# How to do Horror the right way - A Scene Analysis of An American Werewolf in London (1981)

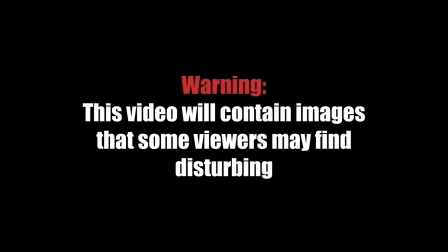2s
This video will contain images that some viewers may find disturbing.
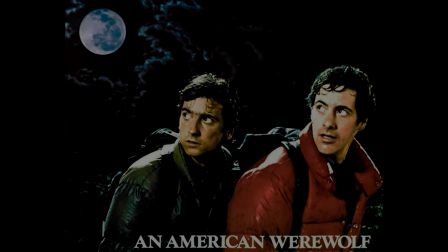13s
An American werewolf in London follows the story of New York City native David Kessler as he backpacks across the moors in Yorkshire, England with his friend Jack Goodman.
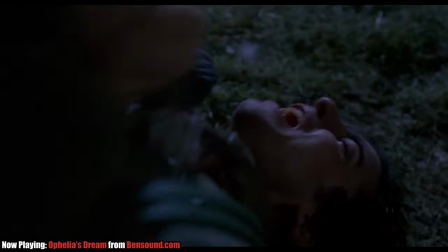21s
After a quick stop at the local pub and a run-in with some of the locals, David and Jack are attacked by a werewolf. Jack and the iconic horror movie monster die during the event, however David is bitten.
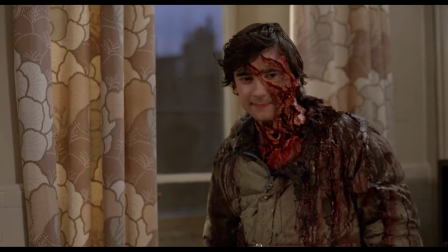30s
Over the course of the movie, we see David deal with not only the monster inside him, but also Jack's death and his growing grief over what happened.
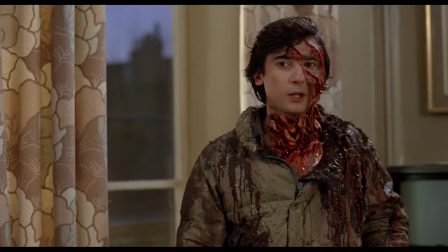36s
You see, Jack is cursed to live as an undead figure for as long as the werewolf exists, and urges David to kill himself before the next full moon, to not only destroy the werewolf and its curse,
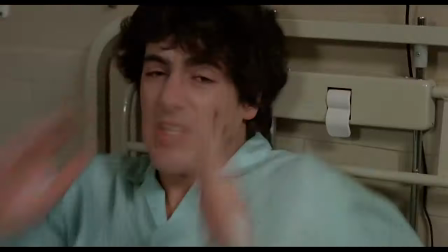45s
but also to prevent David from killing or passing the curse to anyone else.
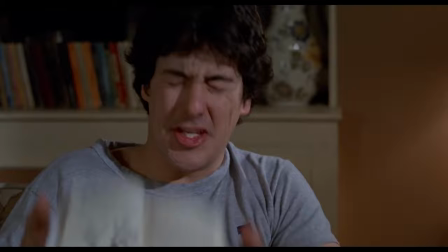49s
David is assessed and soon released from the hospital he was brought to, and after meeting with a nurse called Alex who he met whilst in care, David transforms in a home during the next full moon.
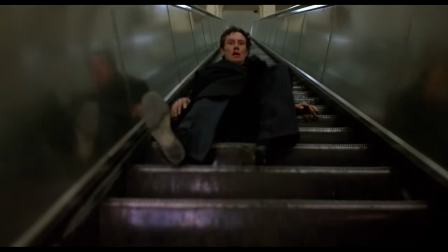57s
David kills six people as a werewolf, and the next morning, after realising what happened, he tries to get himself arrested so that he can't hurt anyone else.
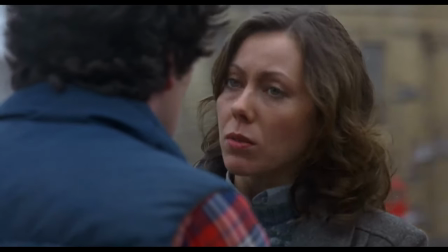64s
He confesses his love for Alice, but pushes her away so that she doesn't get hurt or take on the curse herself.
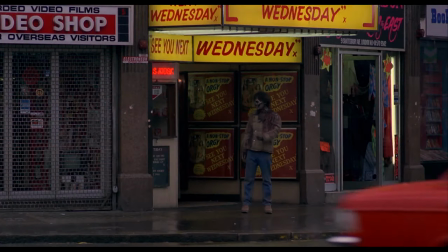69s
David makes a plan to end his life, however gets too scared and doesn't go through with it, which prompts Jack, who throughout the movie has tormented David as an undead soul, to appear to David outside of an adult movie theatre.
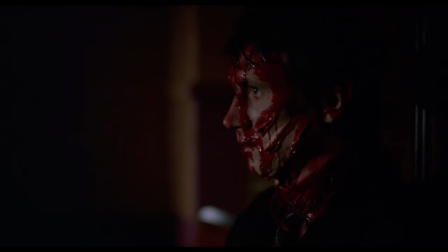80s
He shows him the undead souls of the victims from the previous night, and they all urge David to end his life and destroy the curse.
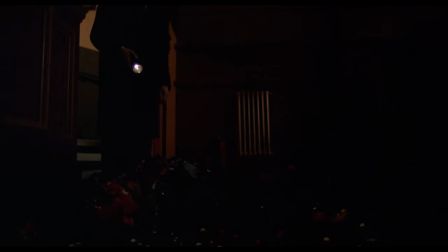86s
But David ends up transforming inside the movie theatre. He kills the police inspector who is investigating his case, and many others whilst roaming around London.
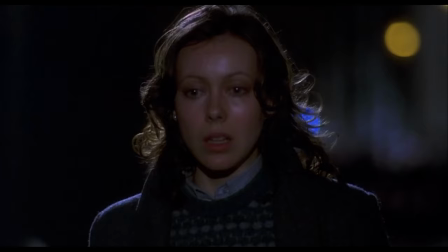93s
In the end, David is trapped by the police. Alex attempts to appeal to his humanity, but the curse is too strong and David lunges at her, getting shot and killed in the process.
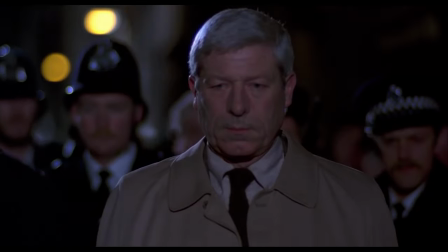101s
The film ends with Alex mourning David's death. An American Werewolf in London was lauded by fans and critics alike, scoring 7.5 out of 10 on IMDb and 87% on Rotten Tomatoes. But today, I'm going to look at what made An American Werewolf in London such a success by analysing the first werewolf transformation scene of the movie.
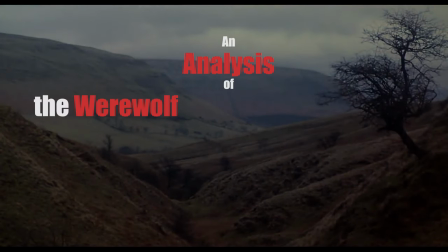121s
My name is Jake and this is an analysis of the werewolf transformation scene in an American werewolf in London.
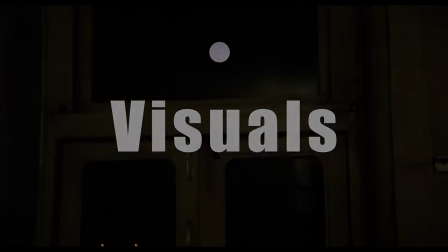131s
The scene opens with a shot of a full moon zooming inwards from an extreme long shot to a long shot. This is a clear indication that the moon is of significance during this scene. Since the idea of a werewolf transforming under a full moon is a widely known horror genre convention,
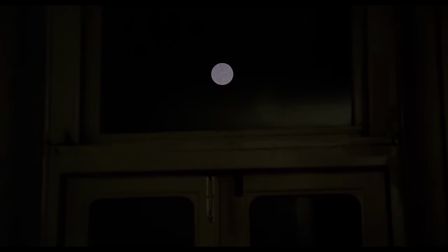144s
the audience understands the implication and is able to draw their own conclusion that the horror is about to commence.
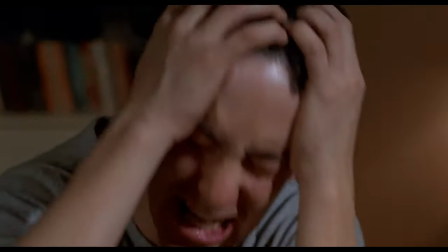149s
The scene then transitions to a shot of the main character, zooming inwards from a medium close-up to a close-up, during which the character explodes in a flurry of pain and agony.
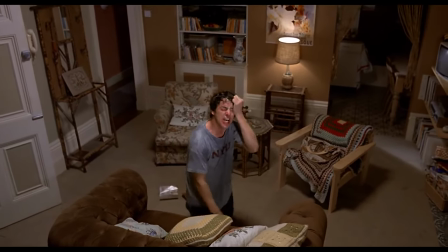156s
The camera then slowly moves upwards and away from the character as he rides in pain, tearing his shirt and screaming for help.
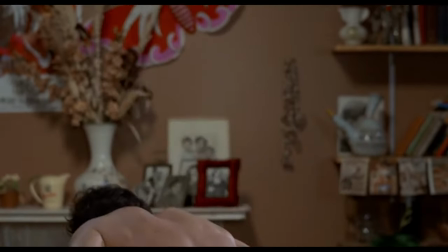162s
These shots position as far away from the character as he transforms, reflecting how powerless any of the audience is to actually help him. Multiple times during the scene, the main character breaks the fourth wall and reaches to the camera as if he was pleading for the audience to help him. This keeps the audience involved and attached to the character and helps create an emotional connection where practical effects may not.
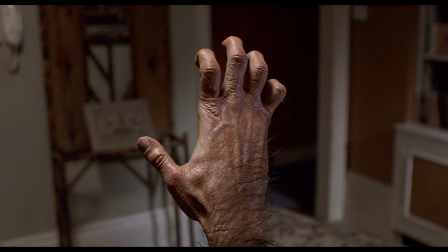179s
The scene then transitions into multiple close-ups and extreme close-ups of the main character to draw focus to the terror and the fear that they are experiencing.
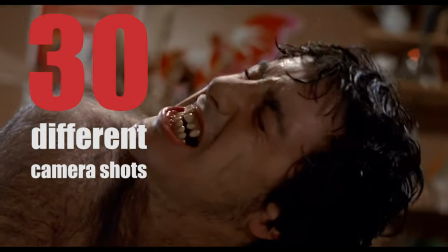186s
The transformation employs over 30 different camera shots which allows the audiences to intimately connect with both the character and
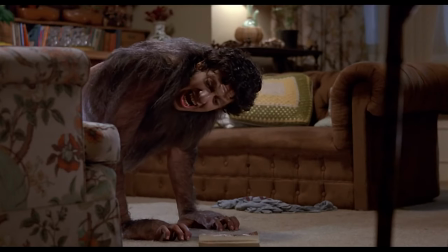193s
the effects themselves but also provides little breathing room in regards to the action as there is a new shot on average every four seconds. The choice to use close-ups and extreme close-ups throughout the majority of this scene is effective as the intimacy of the scene makes the audience feel uncomfortable however they can't look away as the scene is becoming so gruesome to a point it's becoming spectacular.
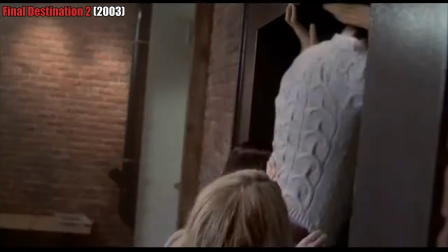211s
An American Werewolf in London was released in 1981 prior to the mainstream influence of the torture porn genre in which excessive gore became a typical convention of horror.
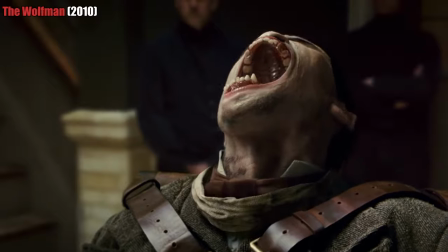220s
The use of practical effects in this scene as opposed to computer generated imagery is a smart decision by the production team as practical effects are better at generating an emotional
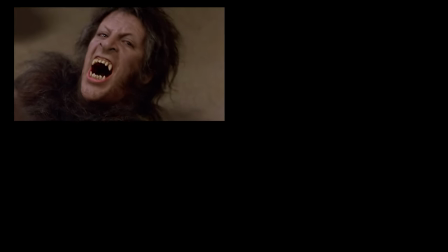229s
response due to audiences connecting with and identifying with tangible objects as opposed to digital ones and forming an emotional bond with effects within the scene. The transformation was created prior to the invention and mainstream use of computer generated imagery, meaning alternative methods had to be employed for it to be convincing.
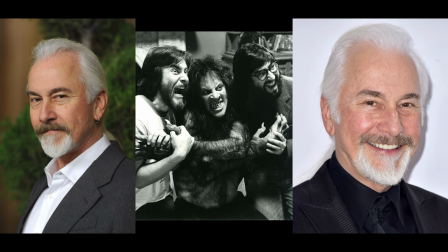244s
Special makeup effects artist Rick Baker created the effects using a mix of techniques,
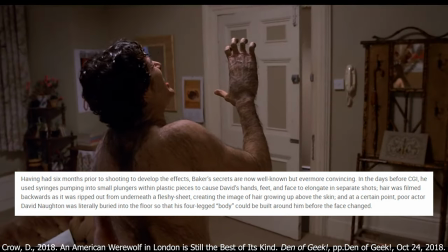248s
including injecting into small plungers within the plastic models to create the effect of hands and feet elongating.
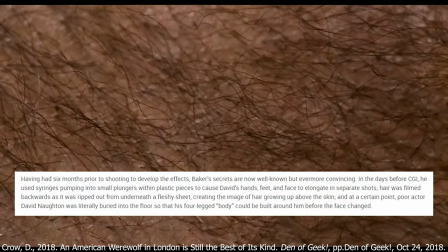254s
He also filmed hair being pulled out from underneath a fleshy sheet and reversed the footage to create the rapid hair growth effect.
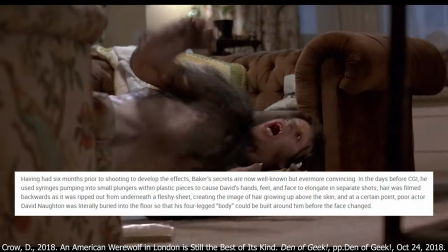259s
At one point, the actor who plays David Kessler, the main protagonist, was buried up to his neck and a body was built around him. These techniques were effective in that they had a lasting effect on audiences, with it being described as the most visceral experience in prosthetic horror to date. Not many films had employed this level of creativity when creating horror effects, leading some to say that Rick Baker revolutionised the use of practical effects. The critical acclaim that this scene garnered proves that it's not indebted to changes within the creative industry and that it notably holds up over time.
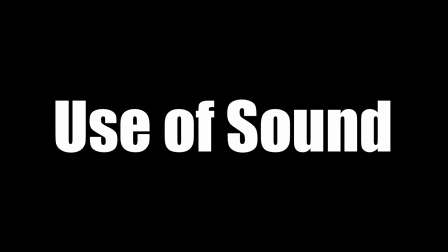290s
The use of sound within this scene effectively complements the visuals largely through juxtaposition.
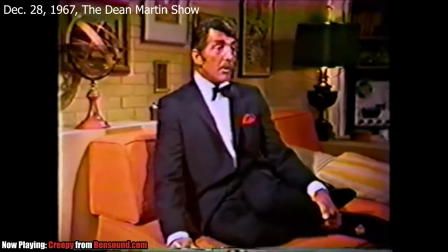295s
The brutal and disturbing transformation is juxtaposed by the slow and unthreatening diegetic song playing in the background, Blue Moon by Dean Martin.
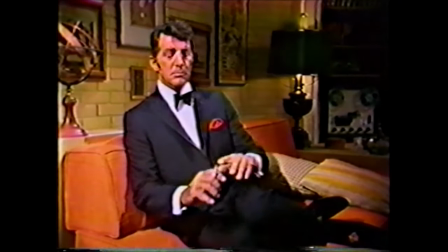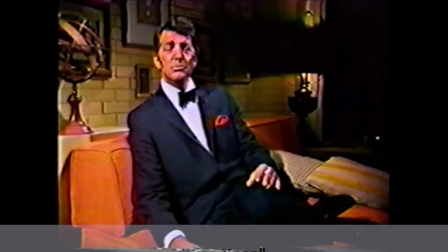310s
The song has a lot of connections to the scene.
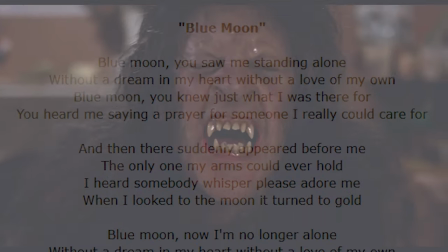312s
The title of the song refers to moons, with a full moon being the cause of a werewolf's transformation, as well as a blue moon, which is a rare lunar occurrence just as the werewolf transformation only takes place rarely.
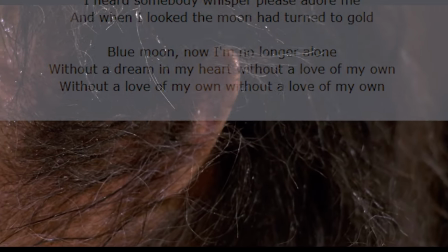321s
However, the choice of song is significant as it matches the pace of the scene whilst also juxtaposing the shocking visuals with a calming atmosphere. The song carries the scene at a certain pace and doesn't cause it to feel too rushed or too slow, meaning audiences can watch it and feel significantly moved by it, but not get bored by how long the scene is. Notably, the scene ends on the image of a blue moon, with the moon's transformation being a direct parallel to the main character's transformation on screen.
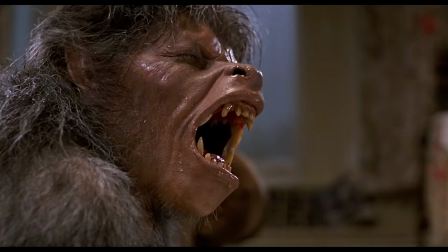344s
The inclusion of blue moon in this scene is effective due to the fact that compared to the scene it is used in, it is ironic in its meaning.
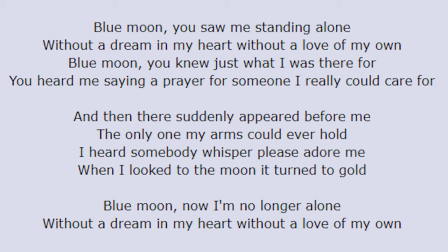350s
The original song refers to the writer finding their true love under the light of the blue moon,
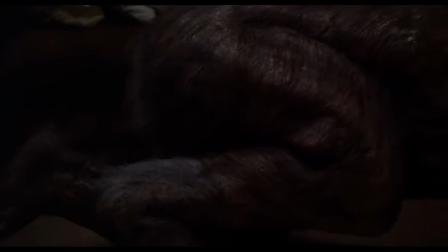355s
whereas in this scene, all the main character finds is terror, brutality, and pain. This jarring contrast places the audience in a position where they feel out of place and can therefore relate to the main character in the scene. The unexpected nature of this juxtaposition is also effective as it catches the audience off guard and makes them highly tuned in to all the action that is taking place on the screen.
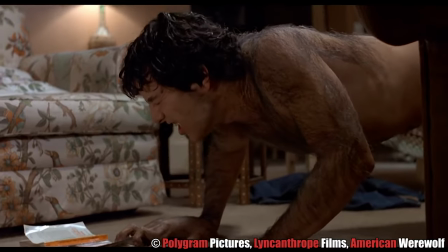376s
Calm music over top dark, horrific visuals holds the audience's attention and focus for longer, meaning they then notice more of what is taking place in the scene.
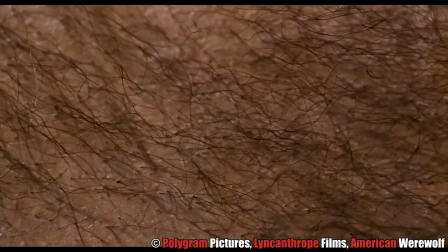383s
This, combined with the constant, non-stop screaming from the central character, and the diegetic sounds of the bones cracking,
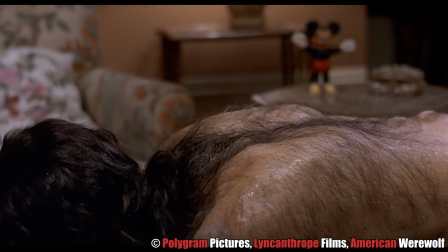389s
effectively conveying the pain and misery experience during the transformation to the audience, creates an atmosphere where the audience is disgusted, but also can't look away. The intense use of screaming and pleading in this scene plays on the paradox of tragedy, as it generates uncomfortable emotions to experience such as pity and fear. However, the audience takes pleasure in experiencing them. Production for An American Werewolf in London took place across the UK in 1981,
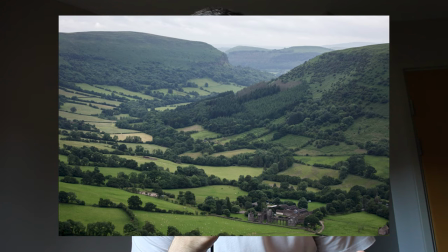417s
including in multiple villages in Wales, the Black Mountains in Wales, and also in Piccadilly Circus in London.
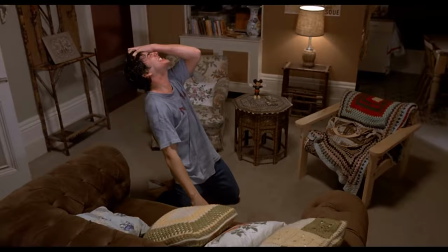423s
The transformation scene within the context of the narrative takes place in a standard British home, and the implication of the transformation is that everything is atypical and unconventional.
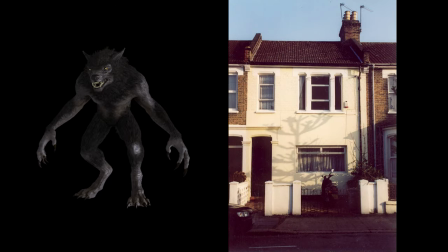431s
From the typical horror monster of a werewolf transforming in a bland home in England, to an American man being the one to transform. Everything about the scene is not what audiences would expect, drawing back on how everything is out of place and this atmosphere of uncomfortableness. The visual style of the scene encompasses how the scene looks, sounds and feels to an audience, and in the context of the movie, this scene takes place in an unassuming living room in the 1980s.
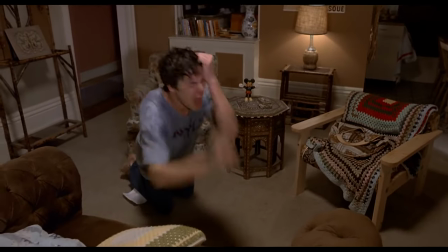453s
The set is well lit and has in what could at the time of the production be considered a modern aesthetic.
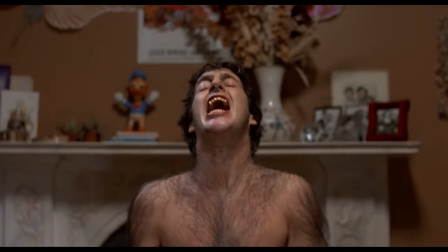458s
This is significant as this design is meant to accurately replicate a 1980s living room to audiences and create realism. and in doing so it grounds the film in a certain level of reality,
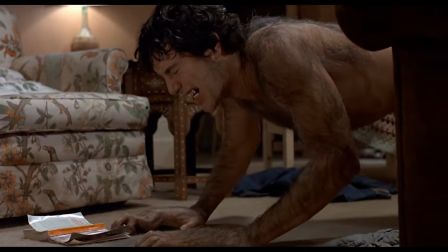468s
which in turn prevents it from becoming more fantasy than horror.
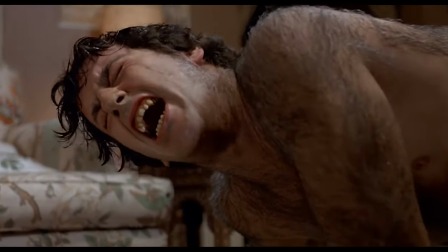470s
This grounding then creates a level of familiarity for audiences and more effectively allows them to place themselves in the scene, which may heighten the horror.
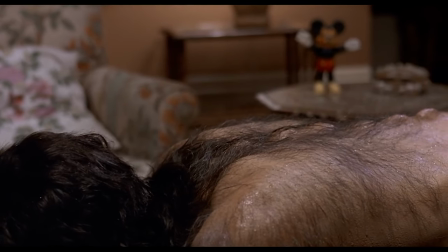478s
The unassuming friendly family living room being used as a backdrop for the dark and horrific transformation also moves the scene from horror into surrealism,
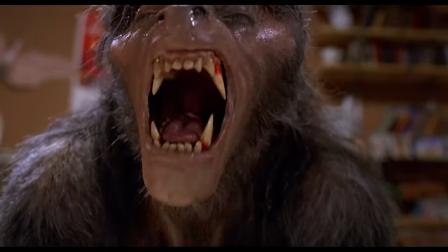486s
as the idea of this taking place in your own living room makes the scene to an extent unbelievable but not inconceivable to audiences.